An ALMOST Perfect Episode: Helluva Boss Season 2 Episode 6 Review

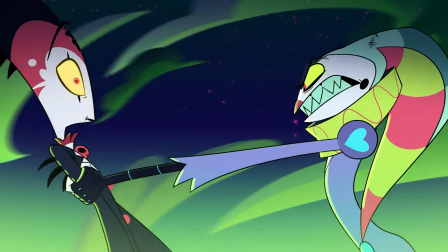248s
They're dangerous, they're the bad guys, but they're not that big nemesis that these guys really have to worry about.
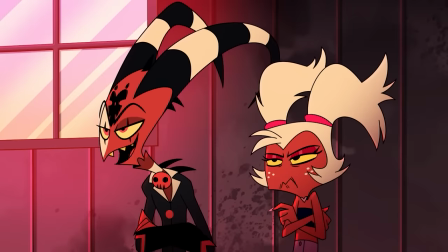253s
They're not going to automatically make the whole scene darker for just being there, despite how much emphasis their initial episodes give them.
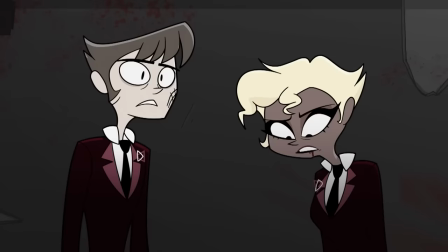258s
They are much closer to being the villains of the week than the final boss.
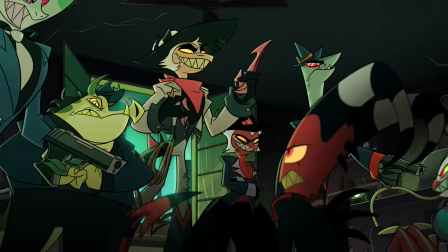262s
So them just being here and causing trouble really does solidify to the audience what we can expect from them, that they can just be an antagonist of an episode not directly tied to Imp in the business,
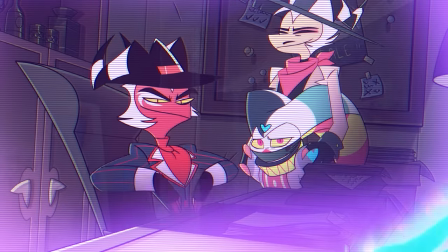271s
which helps set audience expectations and so that we don't expect too much.
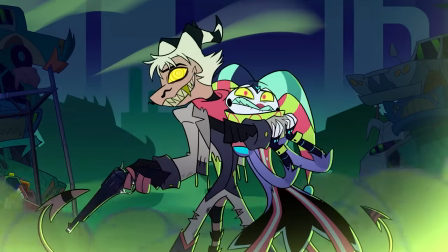274s
And I also do think that Striker kind of needs to be here, as without him, we just have Crimson's goons,
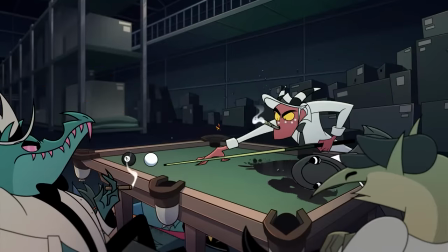280s
who will die in the thousands before we ever start to feel any actual threat. So Stryker being here explains why Fizz and Blitz were captured in the first place,
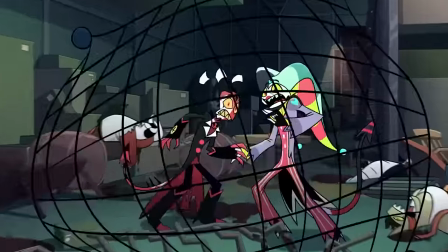287s
gives us just that little hint of danger about why Blitz can't just kill everybody, as he actually has to work to beat this guy.
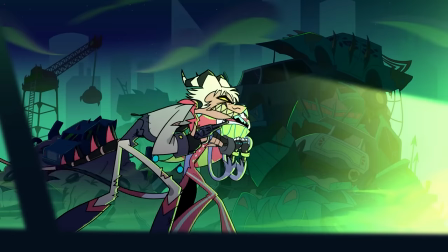293s
With Stryker being able to bring the menace just a little bit, when his resentment leads him to try and awe Fizz as some petty revenge against Blitz constantly getting in his way.
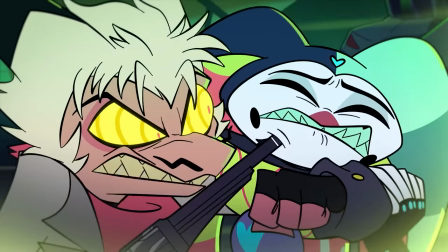301s Is it bad that I'm getting hard? Shut the fuck up! Why is it always a sex thing?
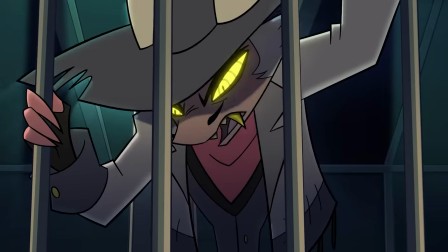305s
And he also works as just giving this third perspective to Blitz and Fizz's relationship, as these two are both shacking up with the upper class.
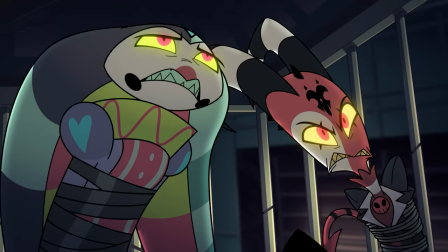311s But at least loudmouth here has the sense to only fuck his rich bitch instead of being a little purse dog The
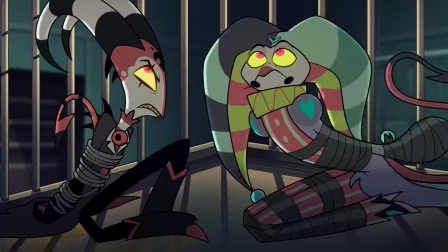317s man is a hater But they all run a spectrum of what they think of the nobility and how most of what the other guys are saying are kind of bullshit With his
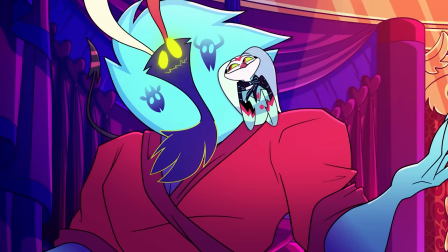324s
representing how a healthy normal relationship can form between an imp and an upper demon And again I love the whole conversation
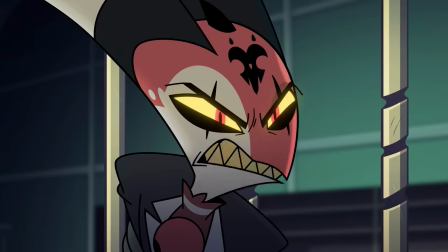330s
between fizz and blitz about where they are romantically as the two of them are trading barbs They are trying to talk shit,
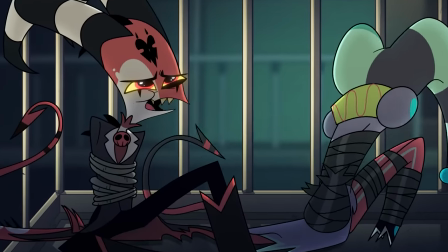335s
but through it all blitz fully vocalize what we've kind of figured out this whole time that he doesn't believe that Stolas loves him,
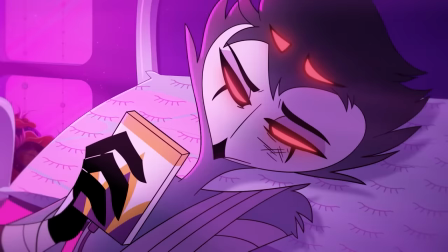340s
and how, despite all evidence to the contrary, he thinks that Stolas is only into him for the thrill of getting dicked down by the lower class.
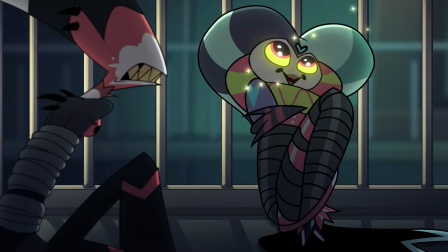346s
A misunderstanding that Stolas fed into unintentionally with his actions, but even for someone who has seen as little of them as Fizz, he's able to figure out that this isn't just some act Stolas is putting on.
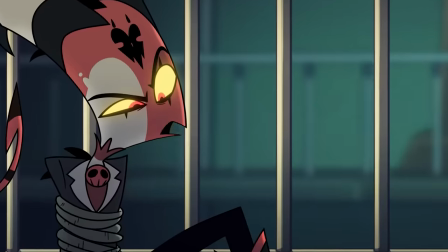355s
But Blitz, being so filled with self-hatred, he refuses to just have hope that they could be more.
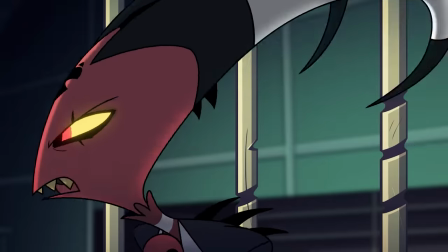360s
As Fizz sarcastically jokes that Stolas laughing at his jokes is proof that they must be an act,
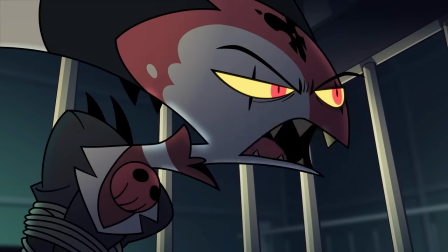365s
only for Blitz to take that statement at face value as it feeds into the narrative of failure he's already built into his head.
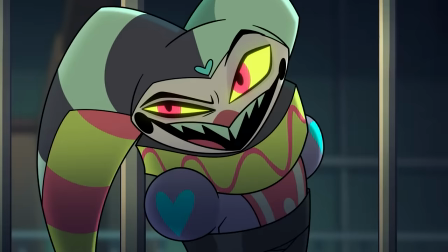370s Laugh at my jokes. Oh, well that's definitely your clue right there that it's all bullshit.
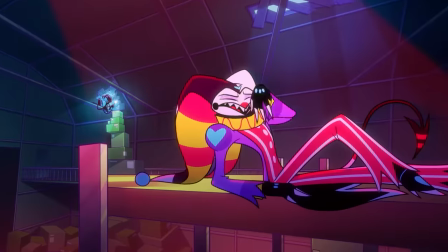375s I know, right?
Fizz can see it. Blitz refuses to let himself believe it.
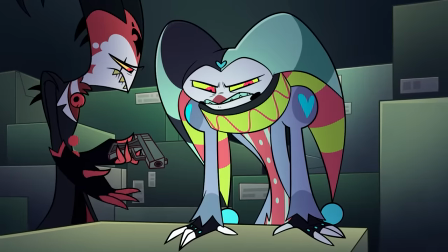380s
Throughout the episode though, I really come to love Fizz as a character.
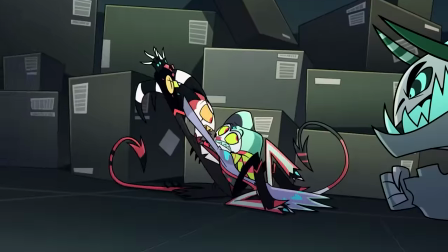383s
It's really funny to watch him freak out in the middle of a fight, as for all his skills as an entertainer, he's actually a bit of a coward with no idea how to fight.
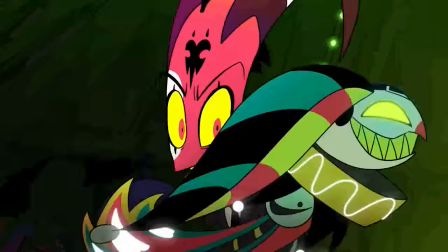390s
In contrast to the Terminator robot version of himself that gave Blitz a run for his money, Fizz is kind of a house cat to Blitz's mangy stray.
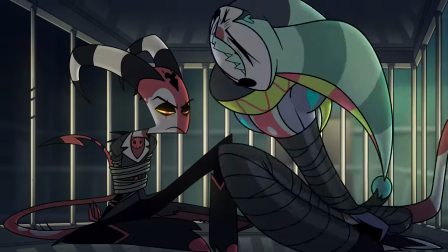397s
Fizz is unprepared to deal with any of these situations, while for Blitz, it's as natural as breathing.
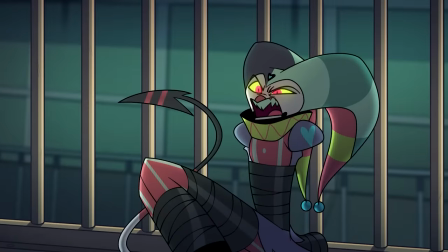402s
The man lives for conflict.
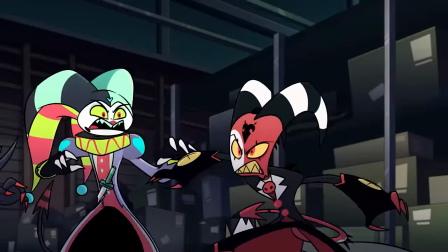404s
This creates a fun dynamic where we get to see the two highlight their strengths and making Fizz way more interesting than just being another badass dark reflection of Blitz that Striker is.
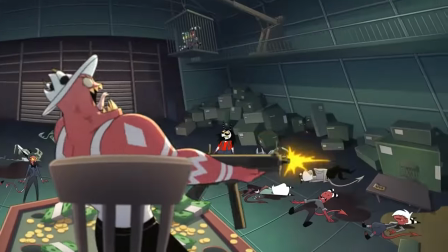415s
This episode is filled with tons of fun violence,
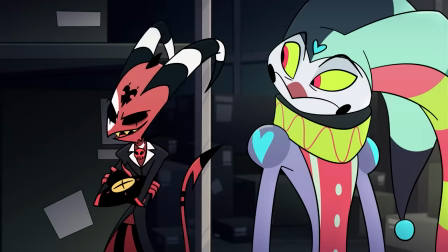418s
especially when the two of them start working together as they leverage Blitz's killing skills with Fizz's mobility, showing off how grave a pair the two of them could have been if life hadn't gotten in the way.
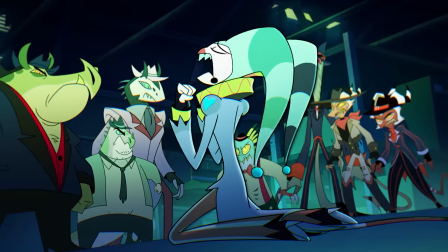427s
The comedy for this episode also pretty much on point for most of it.
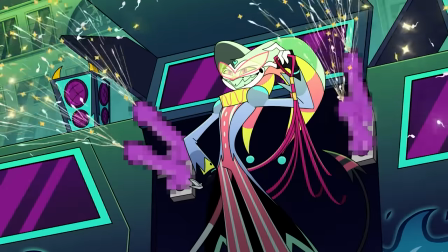430s
The denial of Fizzy, the smash cut to Fizz not keeping a low profile, the genuine sass is all just perfect.
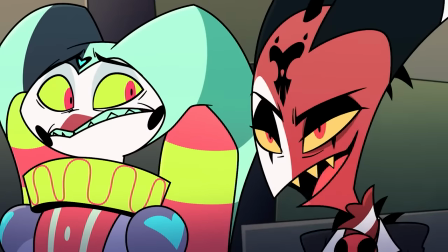437s Oh, don't you dare talk sexy to me. You're still on the horse thing?
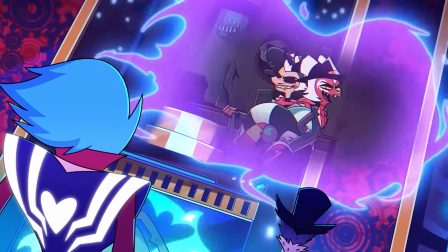442s
There are some moments where I think they could have spent a little bit less time on a joke. The kaiju cockpit could have been cut in half and would have been just as funny.
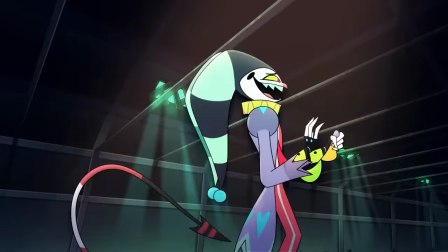450s
And also, I know it plays into the bit. But Fizz's song, I can't lie, I was thinking that they could wrap this shit up sooner too.
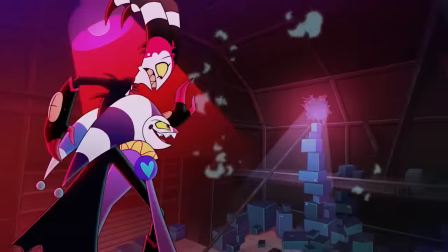457s
On its own though, this episode was mostly able to avoid the worst of the pacing and tonal issues that have been plaguing this season.
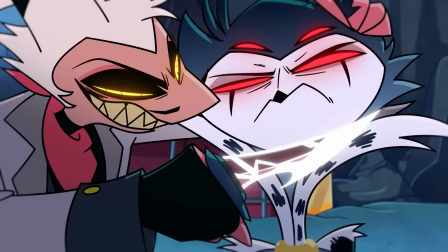462s
The tone feels way more consistent, as rather than having like genuine danger, oh we need to be worried, this is just having fun, it just needs to have tension.
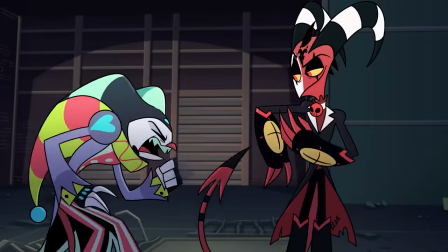468s
It's never begging us to take what's going on super seriously, like Stolas nearly getting murdered. Instead, it's able to get away with the jokes and cutaway gags, so the bird boys are arguing over a contract.
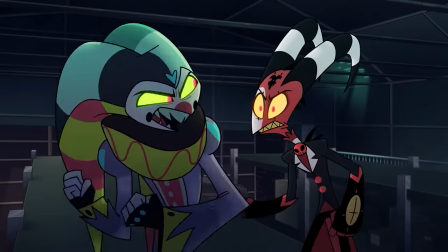476s
As well, the situation in Shootout is tense. The real drama and focus is all on Fizz and Blitz's relationship, what happened to them, and them making amends.
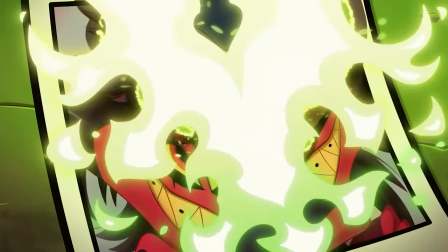484s
Which is where my nitpicky ass brain starts to kick in.
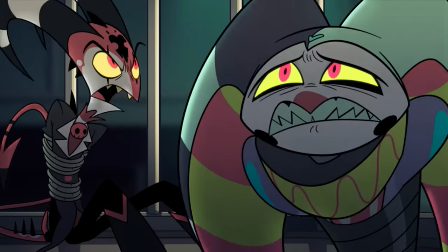487s
As I like these scenes, but something feels a little off to me, so let me explain.
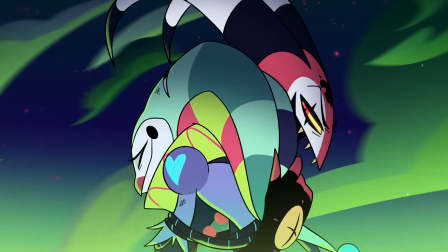494s Would it fuck up the moment if we made out right now?